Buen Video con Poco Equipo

¿Cómo estamos? José Javi Ferrer aquí con Creative Film Academy y hoy les mostraré cómo hacer este video con solamente un lentes, trípode y dos luces económicas. Un video como este te puede servir para un video musical, para un comercial o simplemente un video promocional para el talento o para usted. Ahora, yo para este video usé la Sony A7S2, un trípode que vale menos de $75 y dos luces Yongnuo. El pietaje original de esta filmación junto a la edición,
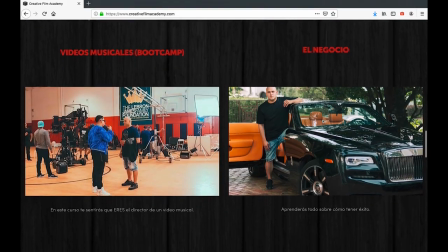(1:01)
colorización y los settings básicos de esta cámara podrás encontrarlo dentro del curso completo de Creative Film Academy. Lo que sí me voy a enfocar en este video es en lo sencillo que fue hecho en el equipo que usamos y los movimientos de cámara que hice.
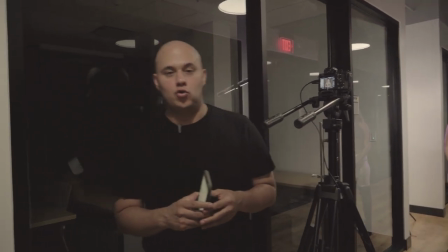(1:14)
Aquí con la música correcta que voy a escoger ahora de Epidemic Sound, ya la escogí.
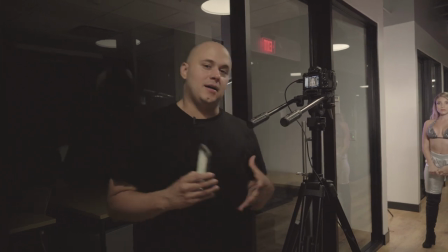(1:17)
Vamos a hacer algunas tomas de ella modelando, eso es lo más que ella en los videos nosotros hace, así que ella es muy talentosa en eso.
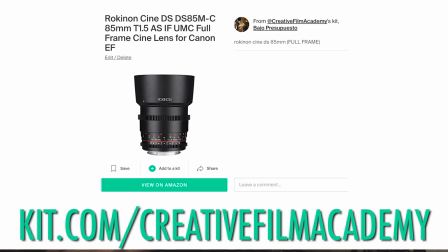(1:24)
Y lo voy a hacerlo con el lente 85 mm nada más, manual.
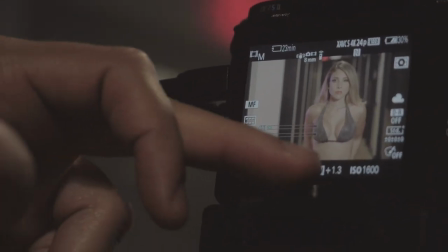(1:26)
La apertura en este momento está en 2.8, en 125 el shutter, 1600 porque yo lo grabo en flat y eso es lo menos que me deja la Sony. Y vamos a hacer unas tomas, mira qué lindo se ve ahí. En las películas a veces se usa solamente un lente para toda la película.
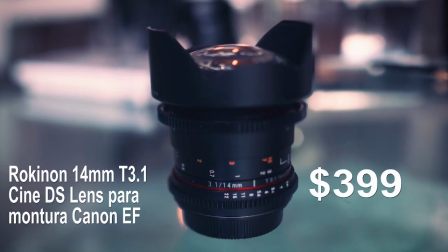(1:39)
Por ejemplo, en mi set de Rocking On yo tengo el 14 milímetros, 24, 35 y 85 milímetros. De todos estos, el más que me gusta cómo se ve es el 85 milímetros. Porque de todos, cuando enfoca, se ve bien bonito y la profundidad de campo que me da es la mejor que me gusta de todo el set de Rocking On.
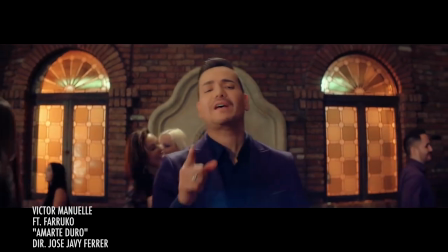(1:57)
Por ejemplo, en este video de Víctor Manuel, Amarte Duro, featuring Farruko,
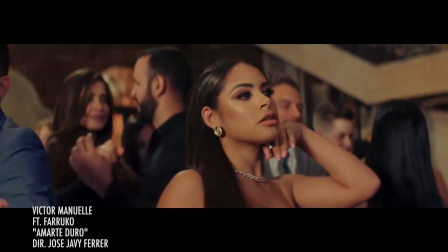(2:01)
el lente que usamos mayormente era el 50 milímetros, porque fue el más que me gustó como se veía cuando estaba en foco.
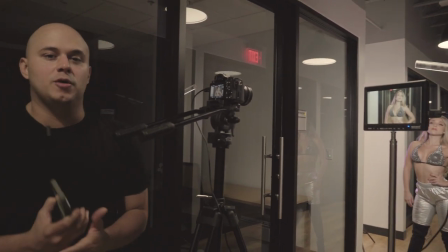(2:09)
La primera toma que voy a hacer es en 23.976 frames, desenfocando y enfocando,
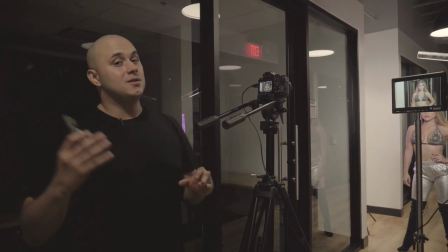(2:14)
que ese efecto yo lo hice muy famoso hace años y lo uso desde hace años y en todos los videos todavía lo sigo usando.
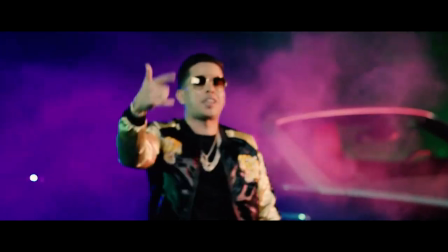(2:20)
Normalmente cuando el artista está cantando, yo con el lente que enfoca cerca, lo desenfoco, lo enfoco y eso le da un efecto muy bueno para la edición.
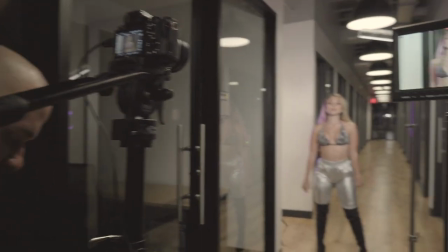(2:28)
Bueno, vamos a empezar aquí. Yo voy a poner la música para que ya la tenga de background y se deje llevar. Espérate.
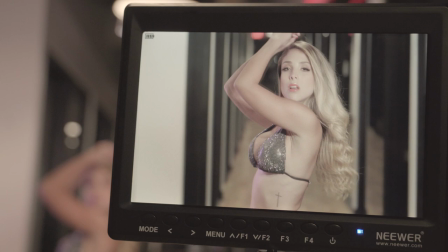(2:37)
Y estoy grabando, dale acción, boom, ahí. Ese es el efecto, ya digo.
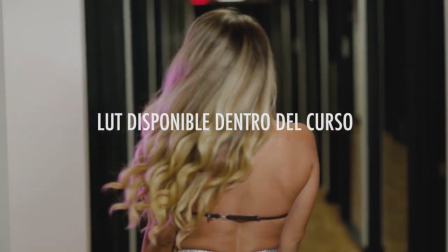(2:47)
Boom, boom, boom. Mira para acá, para que vea el efecto acá. Foco.
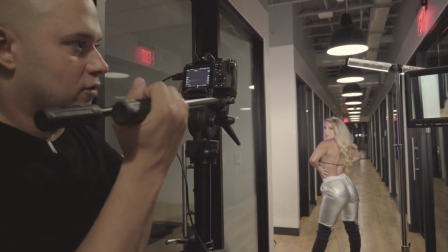(2:53)
Eso, eso mismo ahí.
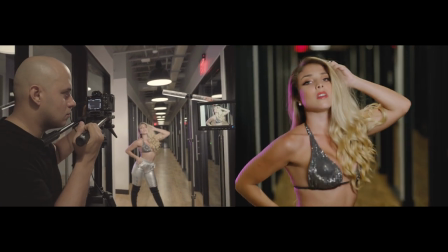Durísimo, durísimo. Ahora voy más para adelante. Ya que solo estamos usando un lente, pues quiero hacer tomas de close-up, medium y bastante amplias. Entonces, por la limitación del lugar, para que la iluminación no cambie, yo soy el que me muevo para adelante o para atrás, dependiendo del ángulo que quiera.
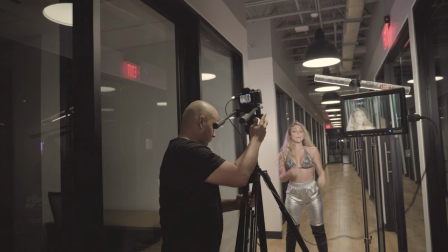(3:15)
Vale, quédate. Aquí estamos y dale, mira.
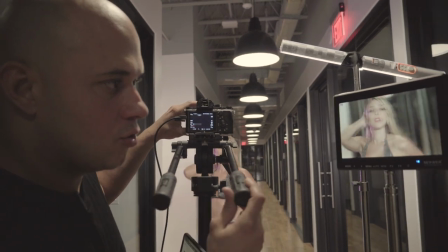(3:21)
Estoy moderando, mira qué bonito. Boom.
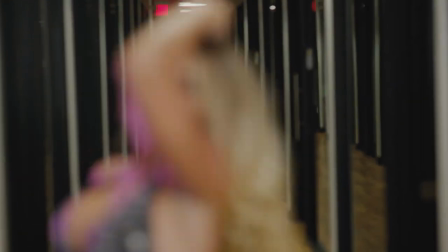(3:29)
Boom, y enfocamos.
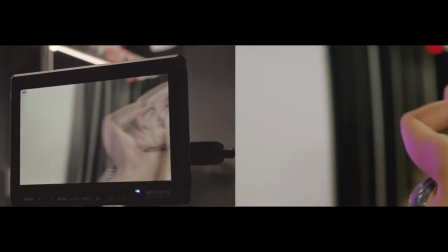(3:35)
Y hay que tener cuidado con estos movimientos porque miren como las cámaras de CRL, miren qué feo.
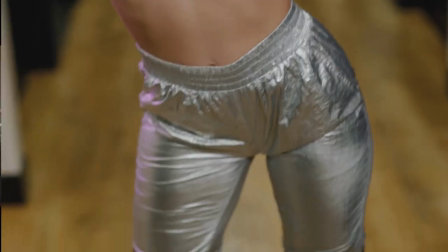(3:40)
Pum, pum. Voltea ahí un poquito.
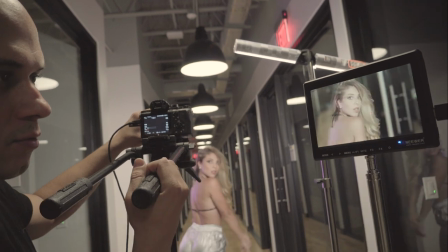(3:47)
No, no. Oh. Duro, ahora voy a grabarte en cámara lenta.
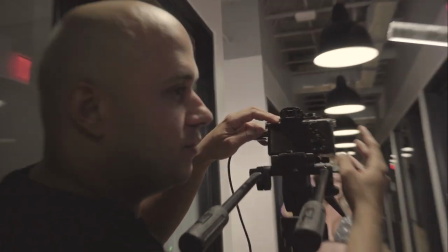(3:52)
Lo mismo en cámara lenta, pero sin el desenfoque porque si desenfocamos en cámara lenta, se ve bien lento y ese efecto no sirve en cámara lenta para nada.
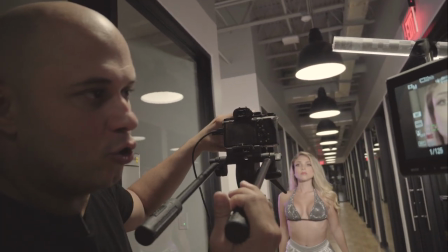(4:01)
Y voy a grabar en 120 frames para coger unos close-ups bien buenos. Mira, ahí modelando cara bien bonita.
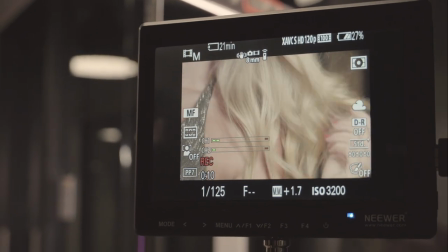(4:10)
Eso, eso. Cuerpo, mira qué lindo el pelo. Y volteate y dame pelillo, dame pelillo.
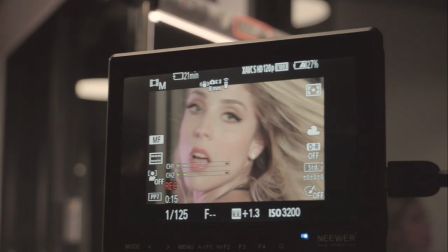(4:17)
Ya sabes lo que significa eso.
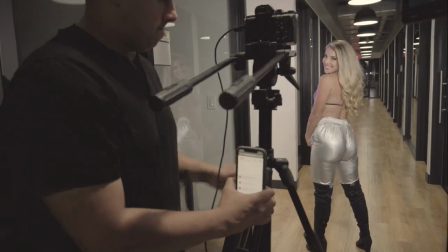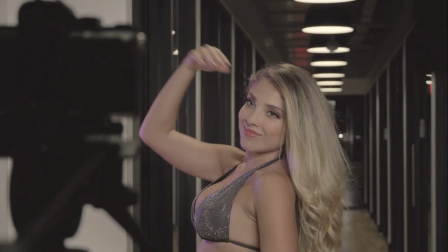(4:25)
Está buena esa canción. Esa misma la que usé para este video. Está buenísima. Sí, sí.